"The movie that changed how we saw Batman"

The body is part of us. The body is a part of our being, and its idealistic representations inspire and enrich us.
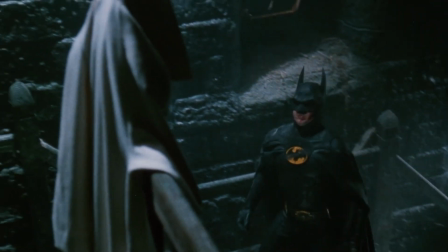I think this particular Batsuit will always be special,
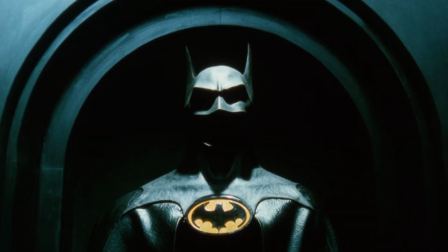because it carries this old concept of art history into the cinema in the same way that it was carried into the comics. It's probably worth mentioning, too, that idealized forms were a major part of the Art Deco style
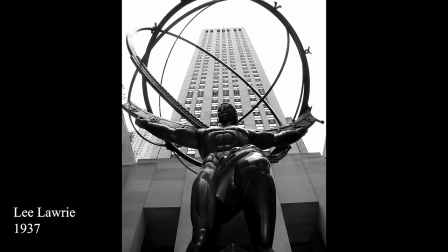that serves as the aesthetic substrate for Gotham City in this film. And in a way, it's almost like the embodiment of that former world,
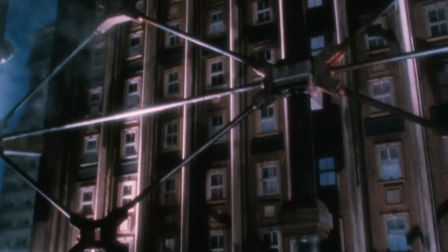but caked with the grit and the fear of the modern Gotham.
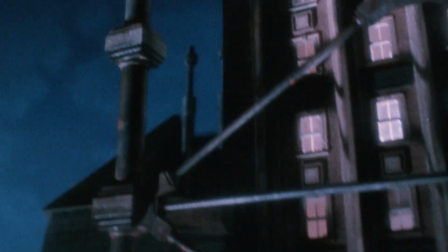It kind of represents both sides of Gotham's identity. And that's a connection that's hard not to think of when I watch the film. The Batmobile and gadgetry.
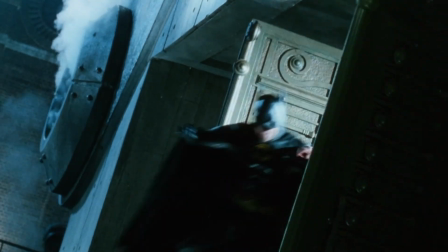The gadgetry of Batman in this film carries a shared aesthetic with the suit.
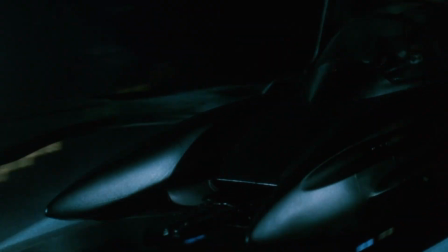They go so well together because they have a similar texture and a similar form and similar curves.
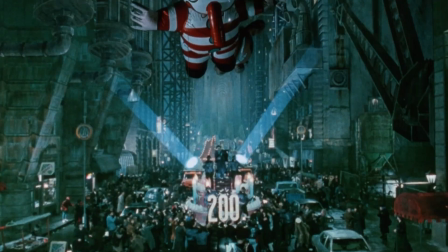The Batmobile and the Batwing, both of which I had toys of as a child, not to mention the Batjet and the Batcopter, have a very similar design philosophy to muscle cars. Muscle cars are aptly named. They literally resemble muscles on bodies.
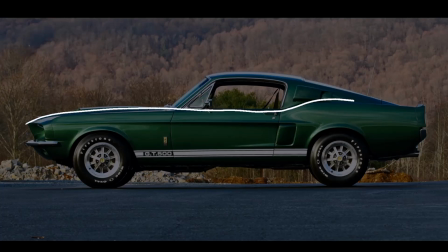The lines on a muscle car coalesce but interrupt each other just like muscles do. This is one reason why muscle cars are so iconic.
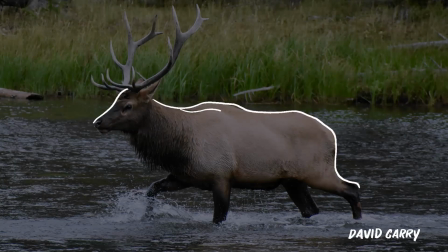They mimic living, moving organisms, whereas modern vehicle designs tend to mimic potatoes.
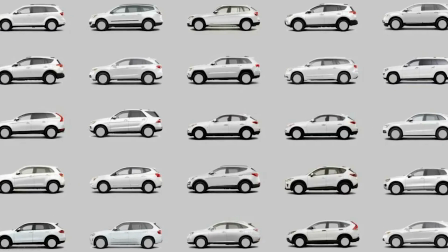They do look like very fast, aerodynamic potatoes, and I'm sure that Samwise Gamgee would be thrilled.
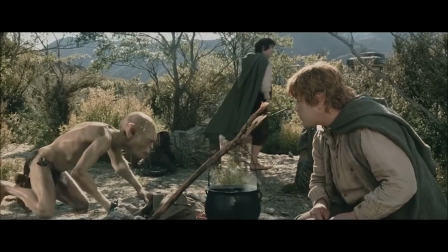Potatoes, boil 'em, mash 'em.
Design a mid-sized SUV in their image. But they tend not to inspire in the same way as their predecessors. Batman's Batmobile in this film does much more than just mimic the bat aspects, or bat specs, as they're called, of the suit.
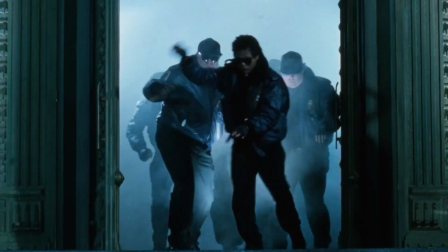They mimic the molding and the form of his body that I already talked way too much about. You can see the same thing here. Look at the Batwing.
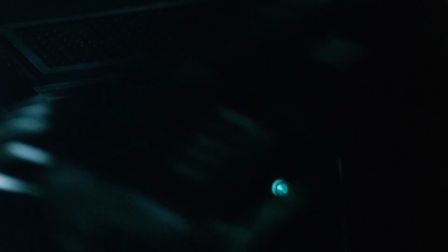The muscular interrupting lines mixed with the technical tools is iconic in part because of their relationship to the human body,
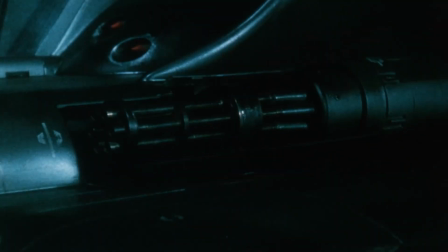and they frame technology as an extension of that body.
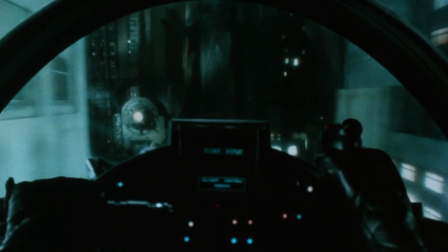Batman epitomizes the way in which we use tools and weapons as an extension of our existing abilities. But they're not surrogates for his abilities. They don't just do everything for him.
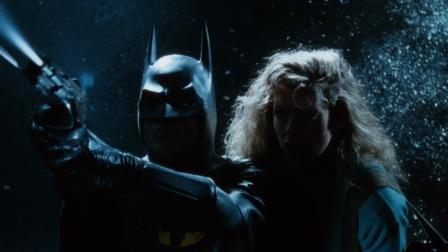A big part of the Batman mythos is the idea that he extends his body and mind to the absolute limit of human potential. The technology then serves where he is not capable, but the self-discipline that he has enables him to harness the technology well. You could easily do a whole video just on Batman and the proper role of technology, so I'm going to leave that there. This video is about aesthetic, and I will not be distracted. Yeah, not a lot, anyway.
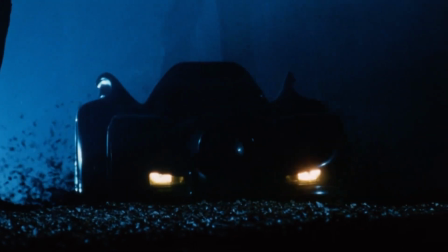And I want to point out the fact that the visuals of these machines build around the elemental nature of Batman himself. And that's one reason why when you see them together, the suit and the ride,
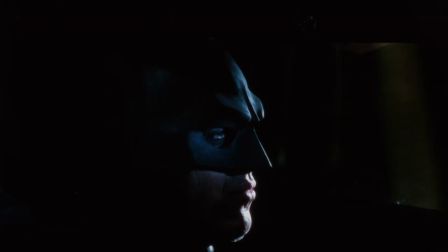they belong in a way that these designs rarely do, with the exception of Adam West and his Batmobile. That is color.
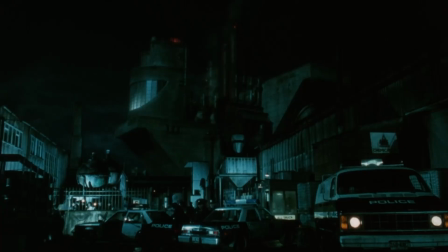This is a dark and a desaturated movie, but it is not colorless.
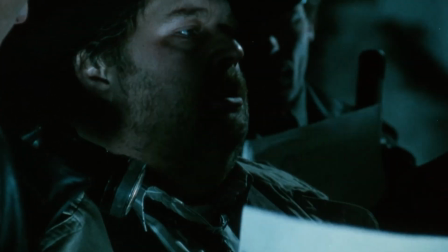The color is just used very deliberately and sparingly.
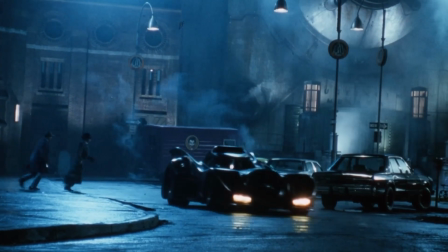Backgrounds typically fall into these deep blues and browns and what some might call overcast gray, but let's be honest, it's just a desaturated blue. You can watch my video on color theory if you want to see me complain about gray.